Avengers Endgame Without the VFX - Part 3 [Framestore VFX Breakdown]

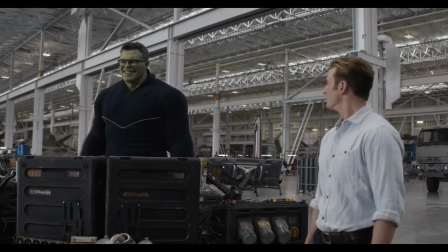Completing over 300 VFX shots, Framestore certainly bit off a nice chunk of the VFX work in Avengers Endgame.
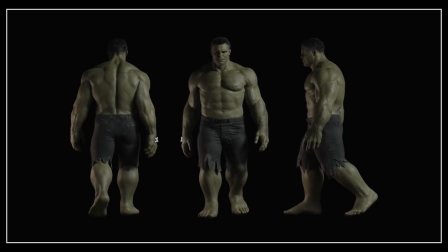From helping to breathe life into a smart Hulk, to completely replacing costumes. What?
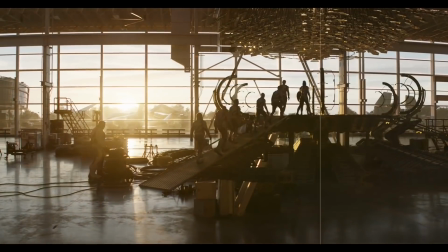Yep, these guys certainly know their stuff. So it's no wonder they ended up working on such an amazing project. Hi, I'm Jamie Gutierrez from FameFocus and this is a VFX breakdown of Avengers Endgame Part 3.
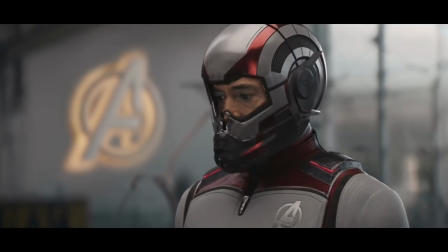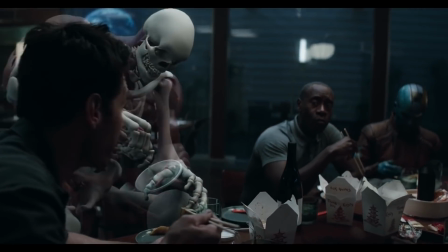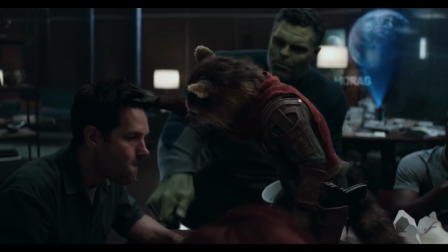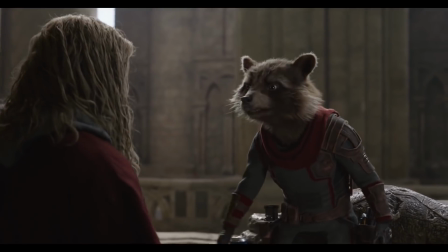Framestore were the original developers of the character Rocket back in Guardians of the Galaxy Volume 1, giving him a slight upgrade for Volume 2.
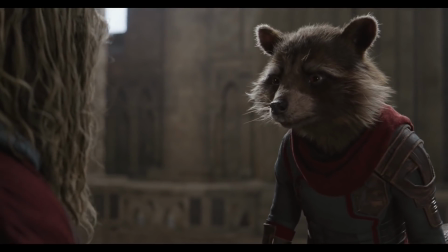For Avengers Endgame, Framestore have given him yet another upgrade, this time making him a little greyer. Care needed to be taken not to overdo any tweaks to the character, too much and he ran the risk of looking like a totally different character.
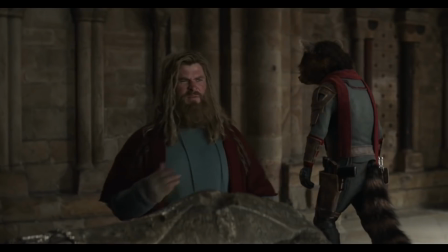They also gave his suit a refresh, adding goggles and a red scarf. Lovely.
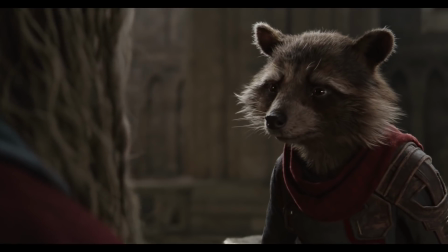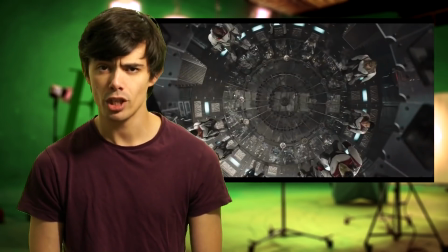Next up is the Quantum suits, made of high-tech armoured cloth and carbon fibre that we see them wearing to travel through the Quantum realm.
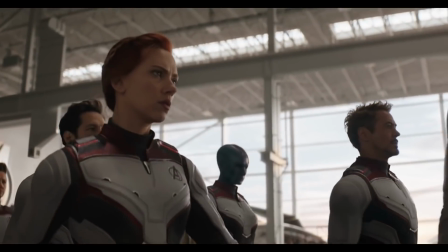Fun fact for you, they weren't even wearing them. Nope, for these shots, the actors just wore their everyday casual superhero costumes.
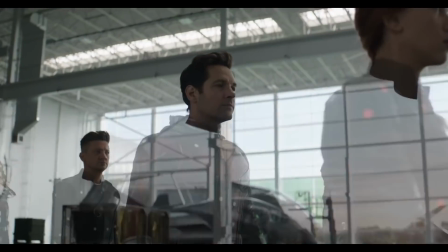Why, you may ask? Well, the most logical explanations are timing, flexibility and convenience.
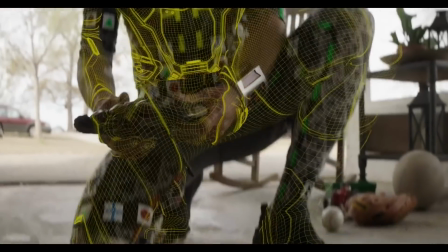Having fully CGI costumes would have meant that they weren't locked into any specific design, nor did they have to wait for costumes to be made.
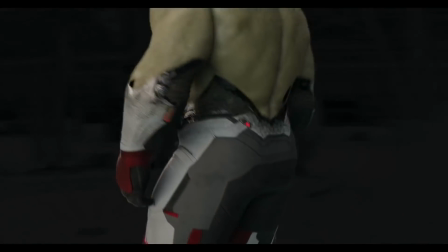They could also incorporate the nanotech effects more seamlessly, and seeing as they needed to create photoreal costumes for transitions anyway,
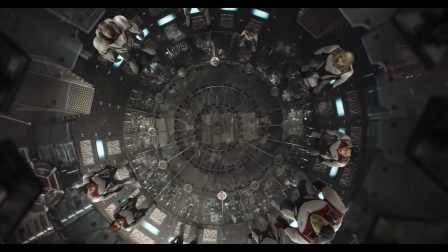just tracking them to the actors for the rest of the scenes kind of makes sense. That would be my guess anyway.
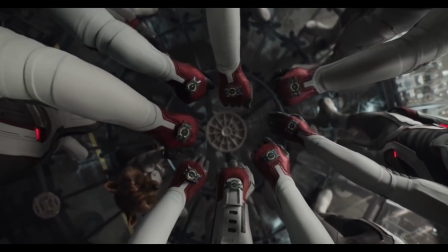So reasons aside,
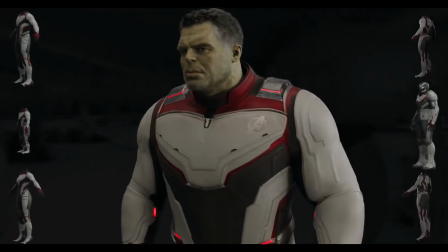to achieve this, Framestore built digital doubles for each character, then set about building the suits based on concepts provided by Marvel Studios.
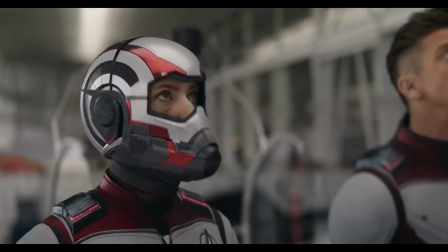Their Ant-Man-esque helmets that look like they were made from a mix of nanobots and Guardians tech look pretty good,
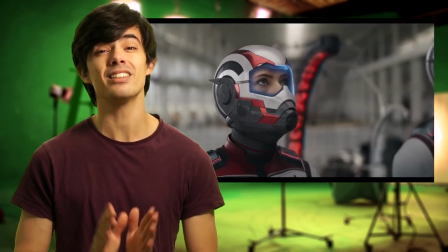although I personally think they could have improved it a tiny bit by adding a little head jolt from the inertia of the helmet when it flips forwards. At the moment, the actors just stay completely still, but no movement. Here's a really dodgily edited version of his head jolting versus non-jolting.
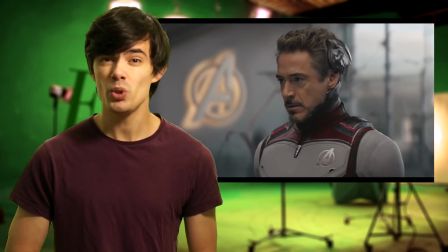Let us know in the comments which one you think looks more natural.
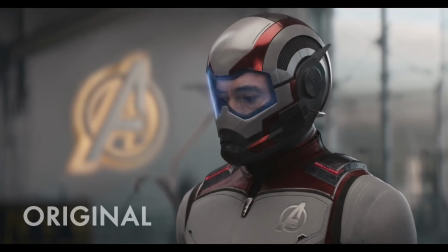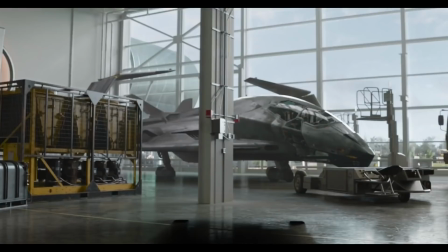Now, brushing aside this costume swap, let's talk about what Framestore did to bring back the Quantum Van from Ant-Man and the Wasp.
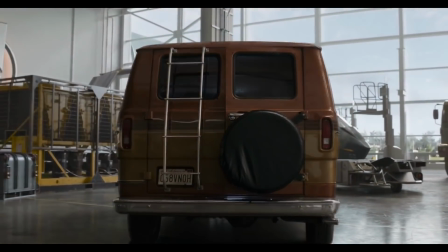Framestore used scans of the original to build the whole model on.
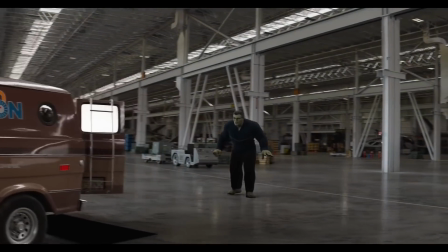They used Nuke to get it to look as close as the original as possible, and then decided which elements needed to be 3D.
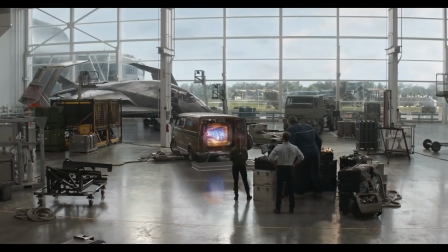For the quantum effects, they used a mixture of optical effects, aberrations, colour break-up, heat distortions, and even their own blue plasma.
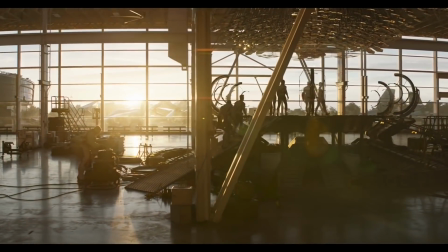For the big quantum gate time travel portal, this effect was magnified and had to integrate with the Avengers shrinking and falling down into it.
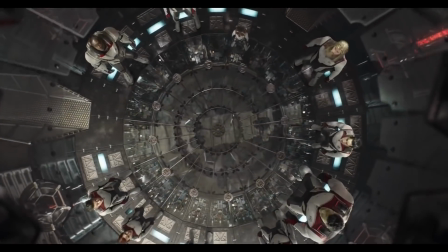To achieve this, they had to use a lot more optical effects such as heat distortions, atmospheric smoke,
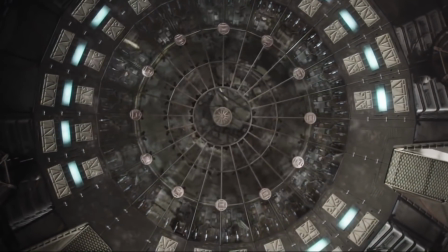time echoes and lens tilts with a few flares for good measure in order to key it all together nicely.
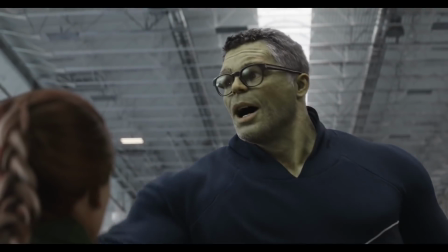Framestore also worked on the super realistic Smart Hulk. To get the ball rolling, they developed their machine learning technology to learn source footage of Mark Ruffalo,
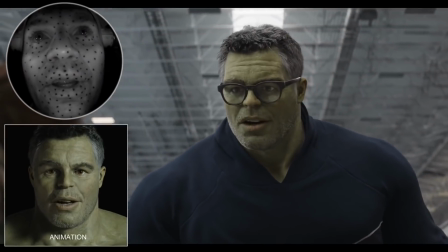for it then to create a soul in order to match it in animation.
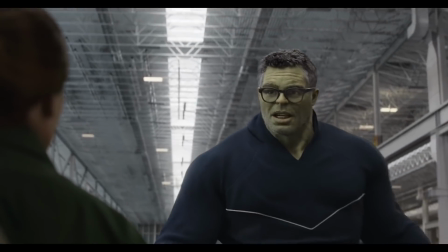With this technique, they were then able to create a first pass of animation that would help filmmakers decide on the edit in order to begin adding face shapes to use in the rig.
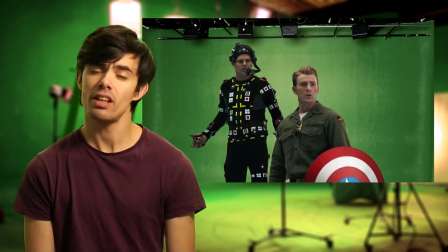The build of his face was challenging, as it's not as simple as having Mark Ruffalo wear a Hulk costume with the face cut out.
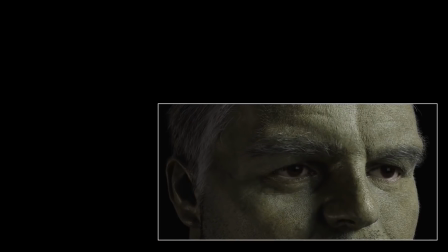It just looks silly. Ruffalo and Hulk's face shapes are actually quite different.
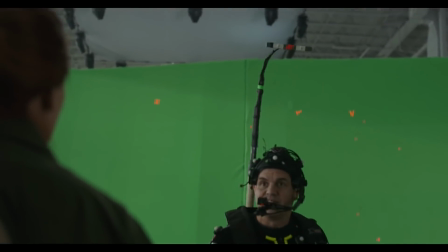For example, Hulk has a bigger mouth and deeper eye sockets. So tiny changes to Ruffalo's face actually had a huge effect on smart Hulk's performance.